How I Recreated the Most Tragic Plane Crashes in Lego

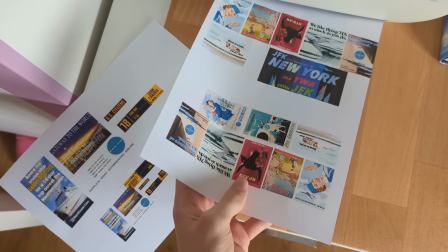1231s
The posters are full of Easter eggs and ironic details like how they think their airline will last forever,
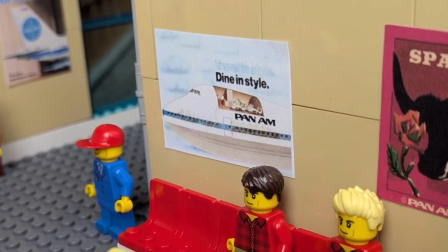1236s
references to Spain, and a cut open view of the first class cabin which KLM will quite literally cut open.
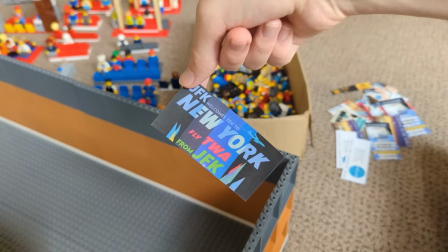1241s
I try to keep all shots very short in my video, so I think it's an excellent drop of variety having this be a sprawling continual 30-second shot.
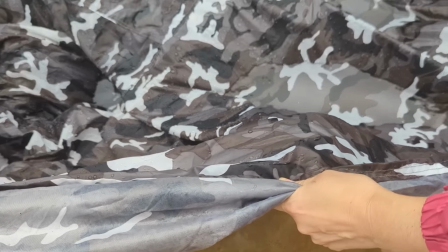1249s
Oh, and something I wasn't really going to mention, during filming it started insanely raining.
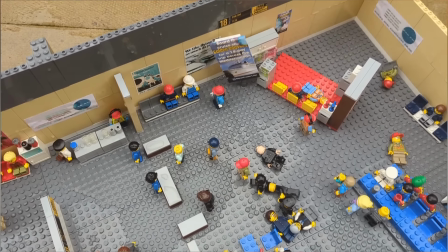1254s
This cover made barely any difference and it looks like a hurricane has been through New York.
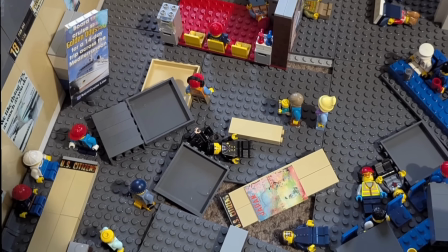1258s
I had to replace most of the printed stuff, and see how I have to sort of glide the camera through smoothly?
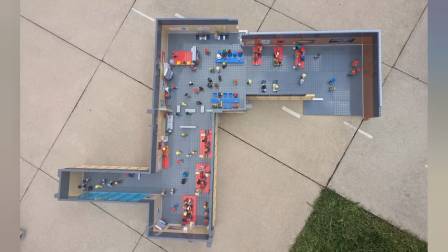1263s
This seriously took at least 50 attempts for me to be happy with. That was 3 weeks ago from now, and my legs are still aching.
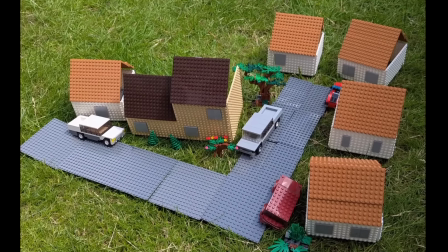1270s
Hey Amsterdam, I revived the PSA houses plus this larger home, and KLM flies concerningly low over them.
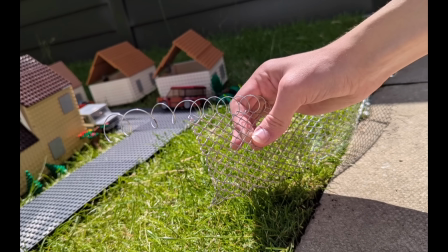1276s
See this airport perimeter fence? It was some metal thing we cut up, and the barbed wire is made from this galvanized wire we bought.
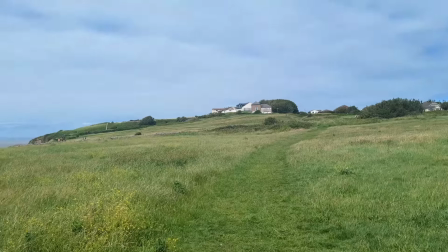1285s
Surprisingly, I could just about fit both planes in the car, and here we are where both planes will cross the Atlantic en route to you know where.
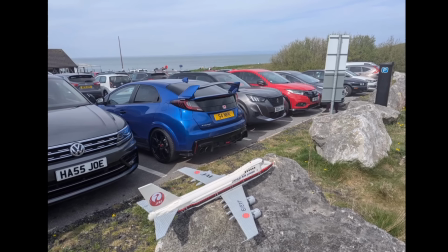1292s
Yeah, it's the same coast we used for Japan Airlines, but it's so different in this blazing blue sky.
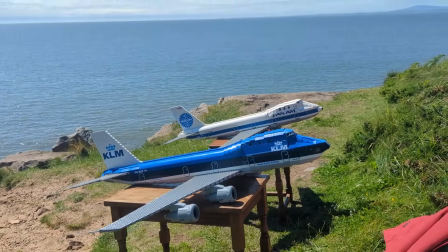1297s
The realism was certainly worth the sunburn I got. Now, let's make a map.
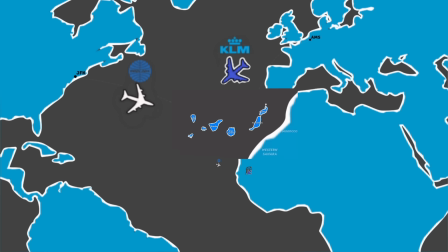1302s
Everyone loves adding maps. We're now entering the Spanish African territory of the Canaries.
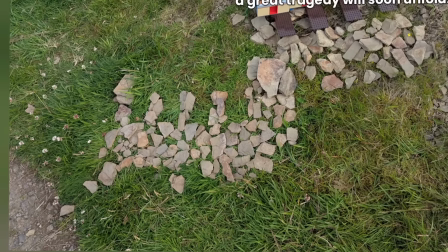1306s
Here, I've added the names of the islands. Well, to introduce the Canaries, let's make some sloping terraced houses.
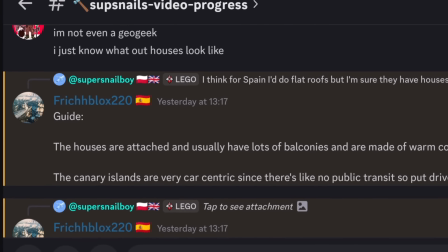1312s
A Spanish fan seems to know some vital details, so I will trust this. Houses are attached, check.
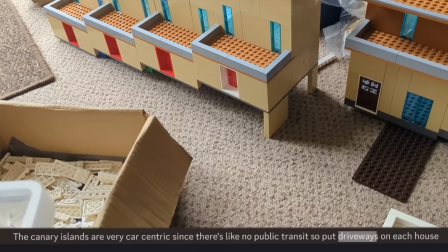1317s
Balconies, check. Warm colours, check. And driveways, check. Wow, but there's one thing missing.
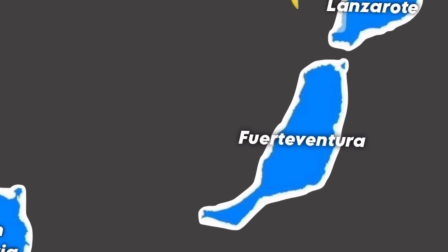1323s
Well, I've been to this island, probably on an ultra low cost Ryanair flight.
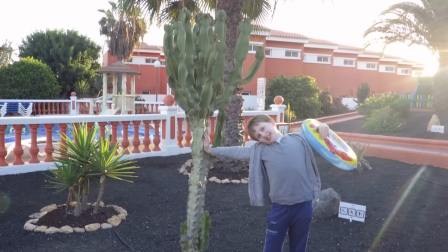1327s
I kind of based my homes off these, but you can see lots of tropical foliage, so I did a legendary discovery on Amazon and got loads of these model palm trees.
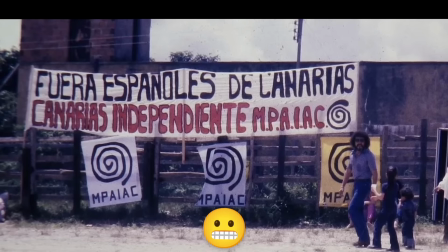1336s
They match so well, but back in the 70s, Ryanair was pure fiction, and the Canary Islands Independence Group was not happy under Spanish control. Is this familiar? This says, get the Spanish people out of the Canaries, don't support stuff like this.
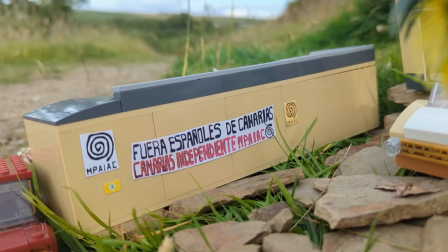1352s
Well, I made their little spiral be an ominous motif in the video, focusing on it in these house scenes.
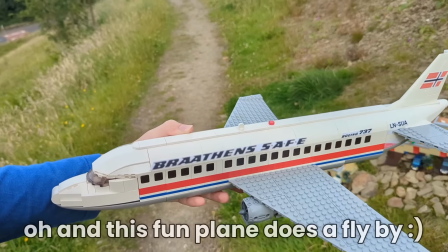1357s
I added glitchy effects which exaggerate the idea that this place wasn't as perfect as it seems.
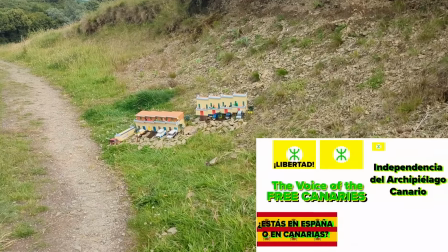1361s
The rest of the posters were made by me, just showing their messages for Canary people to return to their roots, and that they probably wanted to be their own country.
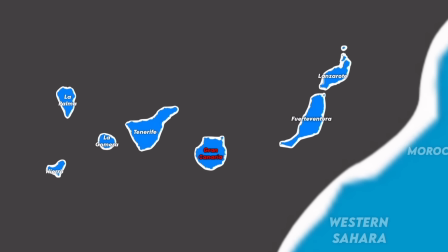1369s
Now we go to the circular volcanic island of Gran Canaria, which is where all passengers were expecting to arrive.
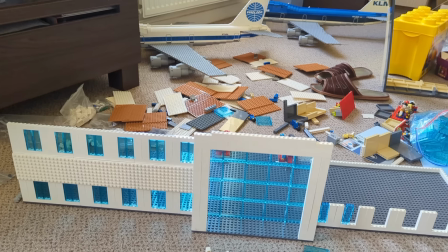1374s
I need to perfect this terminal as it is going to show a lot of stuff despite the fact that 0 passengers ever reach it.
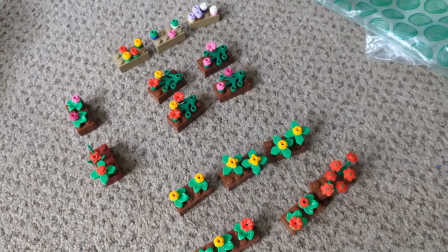1381s
The bombing of a florist shop. Here's many Lego flower beds, and let's create some real flower beds.
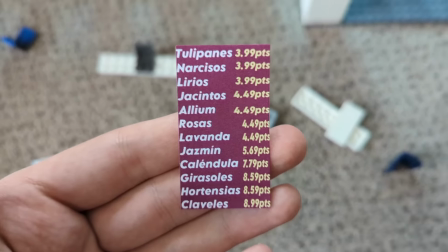1386s
Terminal coming together great, and we've got all their prices in the currency at the time because I researched stuff way too much.
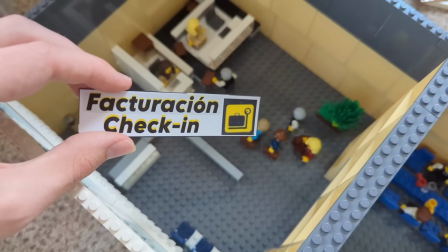1392s
Here's the check-in desks, and we've got all our flowers ready for sale.
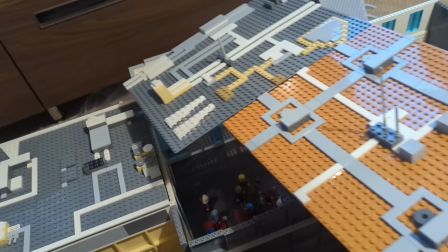1396s
The roof collapsed from the detonation, so I'm making it very cluttered if it's a big part of the story.
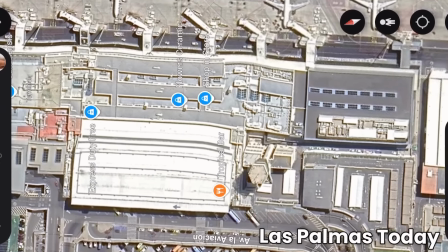1401s
When making rooftop details, it's good to use satellite imagery for inspiration, and I think all these boxes,
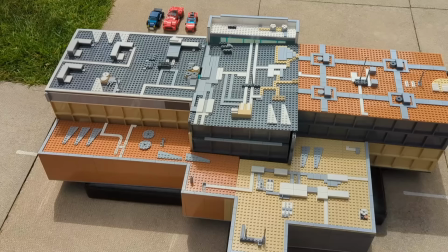1407s
air conditionings, panels, antennas and HVAC systems look great, especially with this extension I did to the back of the terminal.
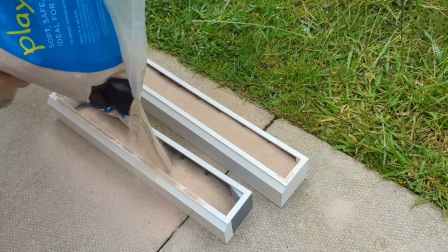1413s
Oh, what are these things? Well, we're satisfyingly filling them with play sand, as these are great big beds of sand which we can plant the palm trees.
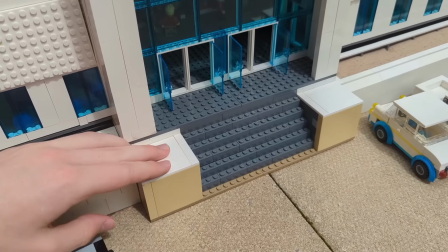1420s
Now it's literally Las Palmas Airport. I built a staircase and car parking, and whoa, surely it's ready for some action now.
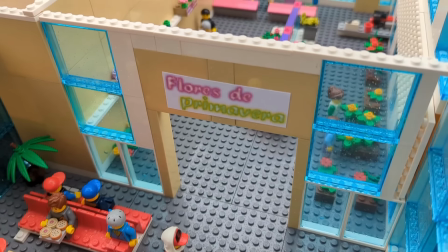1426s
We've got the 2 villains who just entered Flores de Primavera, the most peaceful place, and planted the explosives.
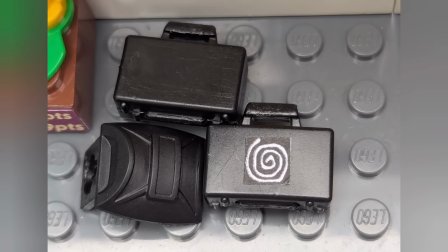1432s
I think the purpose of acts of terror like this was just to get on news headlines and spread their message,
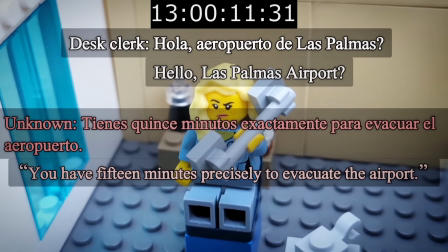1437s
not necessarily to harm people, hence why the desk clerk in the check-in desk got the phone call to evacuate people. total.
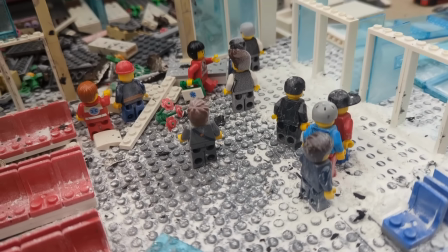1443s
Well, the blast injured just around 7 people. Different sources say different numbers, so we'll never know for sure.
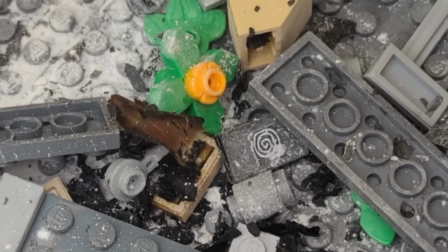1448s
But how? What did I just do to my Lego? Well, I could picture in my head a great cloud of dust erupting through the passenger terminal.
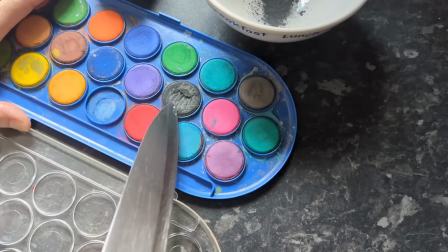1455s
So to try and make some dust, we're using whatever's at home, so mixing dry black paint with this baby powder.
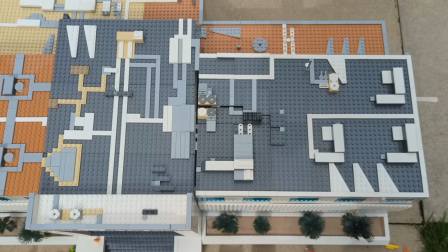1462s
We pulled a loose part on fishing line for the roof collapse, but not everything went perfectly.
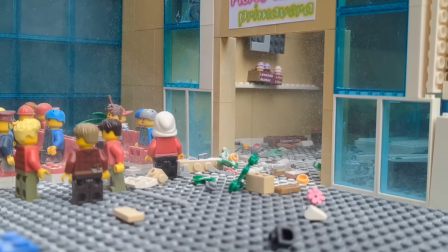1466s
Then we threw small parts mixed with the dust to show the destruction in the terminal and the intensity of it.
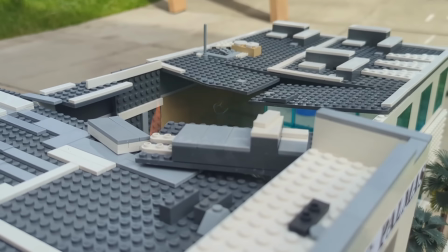1471s
Gotta take this a bit further and set some paper on fire to get some flames and smoke. But uh-oh, there's one thing I wish I had noticed.
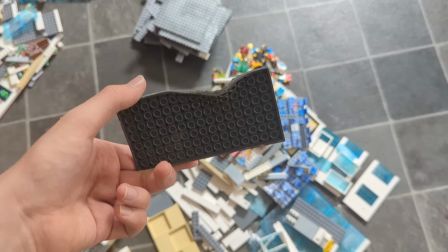1478s
Oh, that's bad. These are like so useful too.